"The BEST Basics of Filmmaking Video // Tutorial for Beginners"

Now to achieve this, we have to do what's called the 180 degree shutter rule. And what that is, is we take the frame rate, multiply it two times the shutter speed. Now that's if you're dealing with DSLR and mirrorless cameras. If you're dealing with cinema cameras, then you're going to do what's called a shutter angle. So you'll take 180 degrees on your shutter angle. You have 24 FPS. When you put 180 degrees, that's usually two times right there. For those of you guys that are using DSLR and mirrorless cameras, if your frame rate is at 24 FPS, then your shutter speed should be 1 over 48. This is two times the frame rate. Now, if you're looking through your camera right now, you might not find 1 over 48. So the next best thing is 1 over 50. So again, if you're shooting at 24 FPS, your shutter speed should be 1 over 50. Alright, next we're going to talk about camera angles. Now this is kind of the fun stuff. So this is where your creativity really comes to life by using these camera angles. So one of the camera angles that we have is establishing shot.
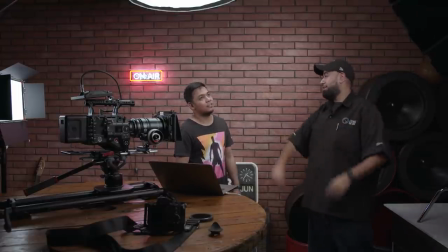329s
So an establishing shot is usually an extreme wide shot. It lets the viewers know where the scene is taking place.
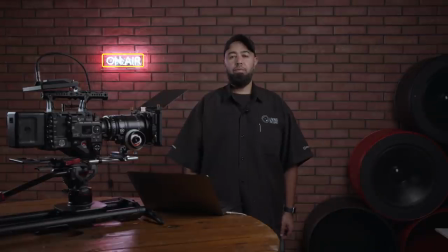336s
The next camera angle that we have is a wide shot. A wide shot shows everything that's happening in the scene.
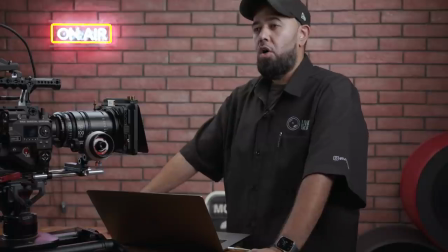345s
And the third one that we have is a medium shot. A medium shot is usually from the waist to
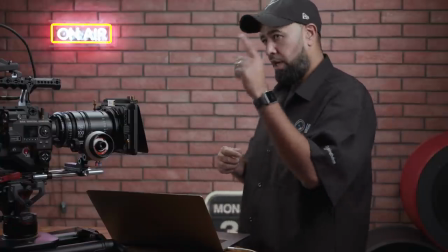353s
the head of the actor and is used for dialogue and body language.
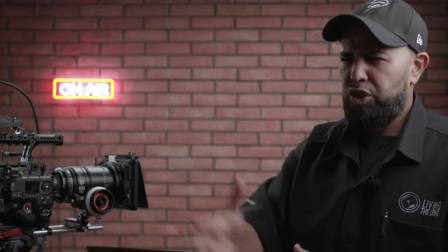358s
Next, we have a medium close-up shot. A medium close-up is usually from the mid-torso
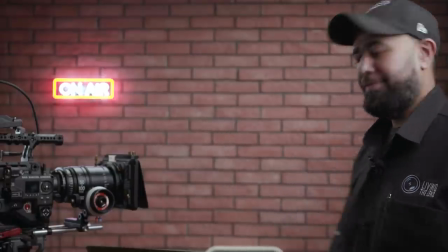365s
to the head of the actor and is used to show the audience facial expressions and emotions and also to retain some of the background in your shots.
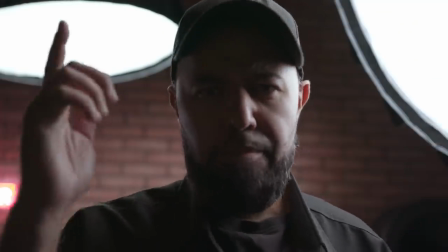379s
Then we have the close-up. The close-up usually is used on the actor's face and adds emotion to the scene.
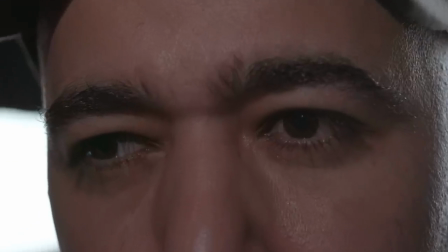388s
Then you have the extreme close-up. The extreme close-up reveals the actor's eyes to reveal stronger emotion.
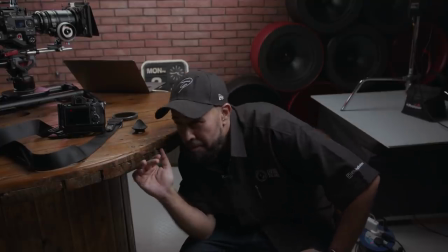396s
Then you have a high angle. High angles are usually used to make the actor look weak. So the camera's looking right down at the actor. He looks small, weak. Then you have the opposite which is the low angle.
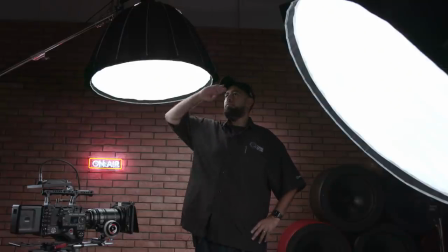411s
The low angle is used to make the subject look strong and powerful because the camera's down looking up. So this is called, this is another name for this is the hero shot. so looking up chest out he just looks big and strong then you have a dutch angle a dutch angle is a little creative so whenever you have a scene or a scenario where something is about to happen and or you know there's some kind of drama going on something's with some so you'll have the camera tilted
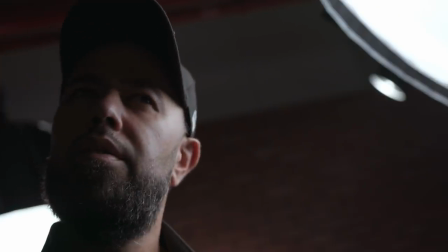443s
and pointing up or tilted pointing down,
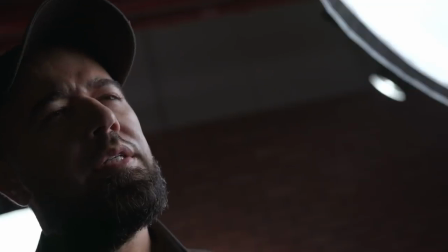450s
looking at the face of the subject. It's generally placed on its roll axis, and this is where drama is about to happen. Pan. Pan is very easy, and pan is also very common.
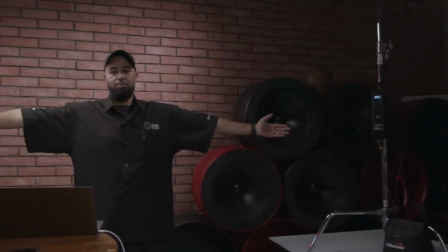467s
Turning the camera on a fixed axis and usually used to reveal part of the scene
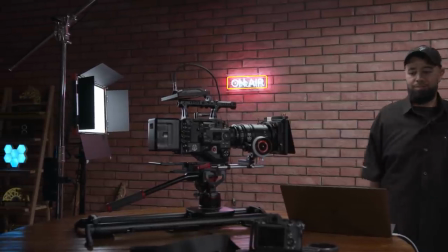473s
that are larger than the display or follow the actor as they walk. Tilt. Tilt is similar to pan but the opposite. You go vertical.
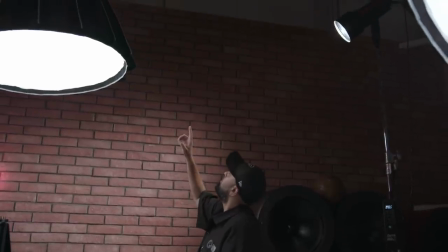487s
So either you go up down or down up. Crabbing which is called had many other terms.